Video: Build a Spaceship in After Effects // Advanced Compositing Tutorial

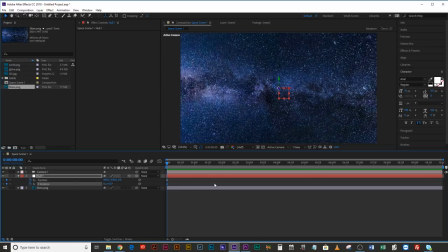(4:23)
Just hit keyframes there so that we can easily bring it back up with U in case that disappears for some reason. Okay, so now we're gonna turn our stars 3D. We're gonna enable motion blur on them, and then we're gonna hit position with P,
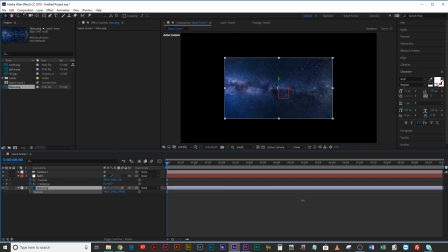(4:35)
and we're gonna drag this all the way back, like really far back, like 20,000 back. In fact, let's just set that to 20,000. Then we're gonna hit scale with S, and we're gonna scale that back up until it's just a little bit bigger than the screen. Maybe like there. So you're getting that extra little bit past the edges. Cool, then we're gonna bring in our planet Earth and put it just above the stars.
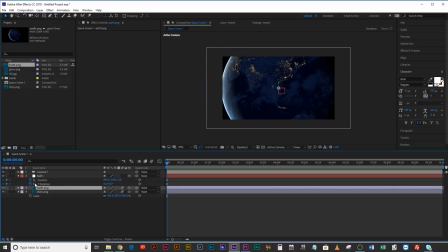(4:59)
We'll make that again a 3D layer. Enable motion blur and then hit position and scale, shift scale. And we're gonna move this back to maybe, let's say 15,000, because we don't want it to be at the same distance as the stars, but we do want it to be pretty far away.
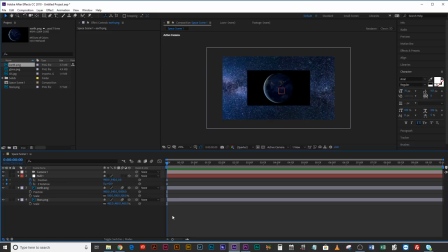(5:15)
Now you can see that it has all of this background because it wasn't actually, you know, a PNG with no background, so that's kind of annoying.
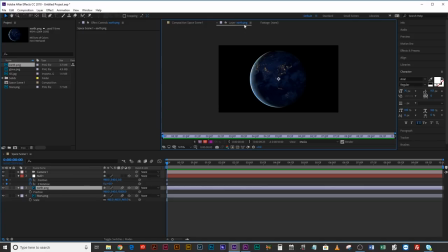(5:23)
We're just going to double click this layer, open it up in the layer panel here, and then we're just going to apply a mask to it.
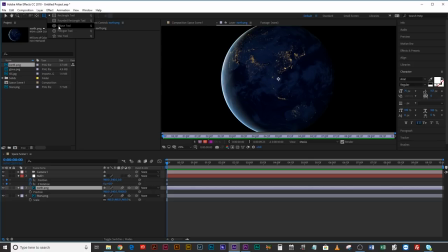(5:29)
So if you come over to the ellipse tool up here, just kind of keep your cursor roughly in the middle there, and we're going to draw out and then hold control or command and shift, and it's going to keep it as a perfect sphere starting from the center. And just draw that roughly to about there.
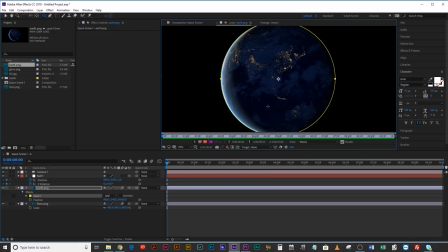(5:47)
It doesn't matter if it's a tiny, tiny bit outside of those bounds, because we're going to feather it, and that's actually going to act as an atmosphere around the planet. So hit F on your keyboard, that's going to bring up the feather of that mask, and just feather that out nicely to maybe, yeah, let's say 50 pixels.
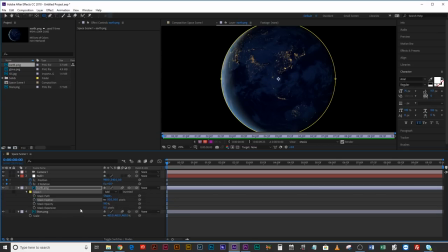(6:06)
In fact, mine's a little bit too tight to the planet, so I'm going to double tap M to bring up all of the mask properties, and I'm just going to expand that mask a little bit.
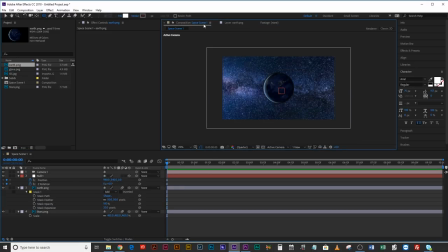(6:15)
Now if you come back to the composition scene one, there you can see your composition, and then you can really kind of fine tune and adjust your mask to fit. All right, so now let's scale up the planet because it's a little bit small there.
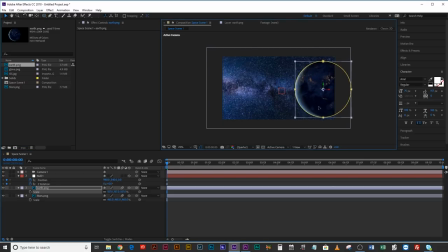(6:28)
Cool, and then let's bring it over here because we're gonna want the source of light to be there because that's where that is on the planet. And then you know what? We can just rotate it a little bit like that so that the source of light can be here, which makes sense with how it's shining.
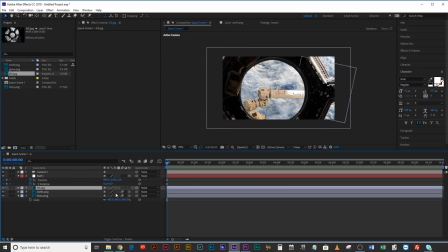(6:42)
All right, now the fun bit, we bring in the International Space Station, we make that a 3D layer with motion blur enabled,
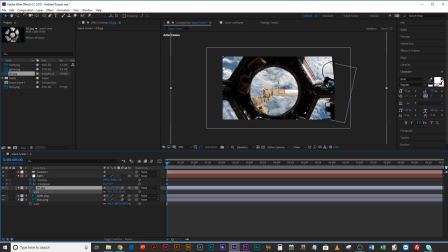(6:49)
and we're gonna hit scale, and we're gonna scale this down until it fits in the window about
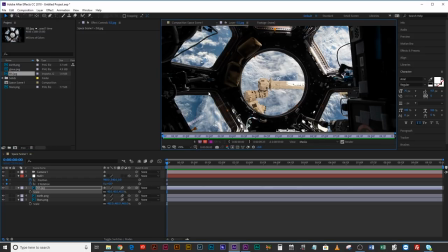(6:55)
there. Again, we're gonna double click this layer, we're gonna zoom out, and we're gonna come up to the pen tool here.
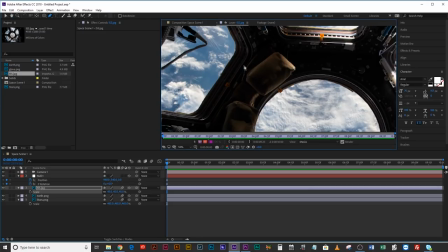(7:00)
And now what we're gonna do is we're going to mask out those windows so that we'll be able to see all of the stars beyond them.
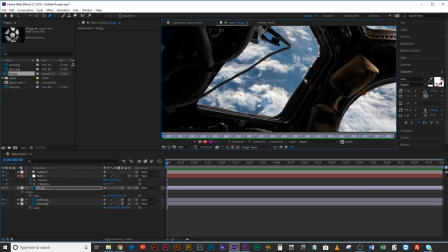(7:08)
So just take your time with the masking. It doesn't have to be perfect, but the better you can do this, the better the image will look.
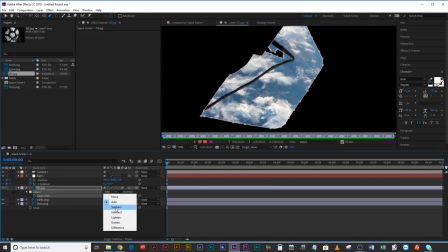(7:16)
All right, once you have that first one masked, just hit M and subtract instead of add, and that way that mask is just gonna take away that part of the image.
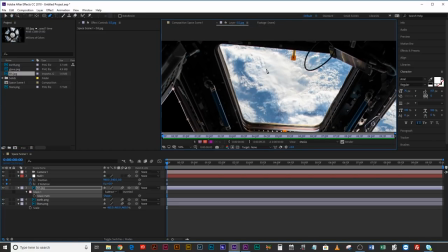(7:25)
And just work your way through and do this to all of the windows.
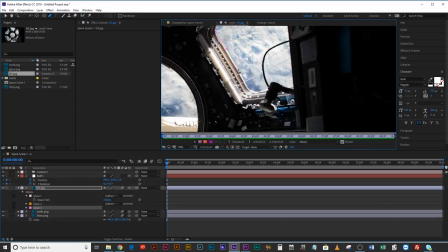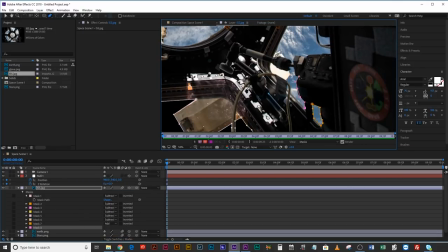All right, and once you're done masking everything, just come back over to composition and bam, there's your space shuttle. Your view of space through the windows. Lovely. Okay, and then the final thing is the glove.
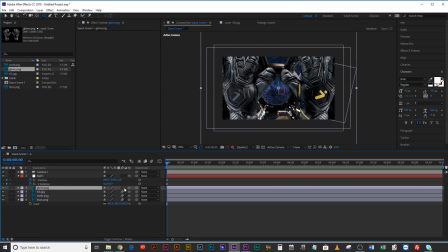(7:52)
We're just gonna drag that in, make it 3D. Position, we're gonna bring this forward. So let's bring it to maybe negative 3000. That means it's 3000 pixels closer to the camera than the windows are. And then let's just scale that down so that it doesn't look ginormous. And then let's just mask it off because we don't want both gloves.
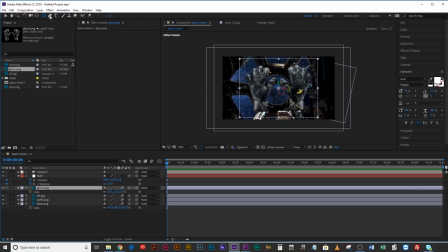(8:11)
We just literally want the one glove. There we go. That's our glove. So first of all, what we're gonna do is animate the camera. Then we're gonna set the focus to shift.
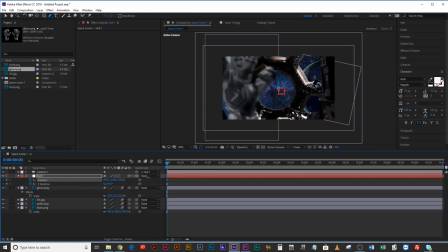(8:26)
So because we already positioned the keyframe, what we can do is zoom all the way in, and you can see the way the stuff is moving there.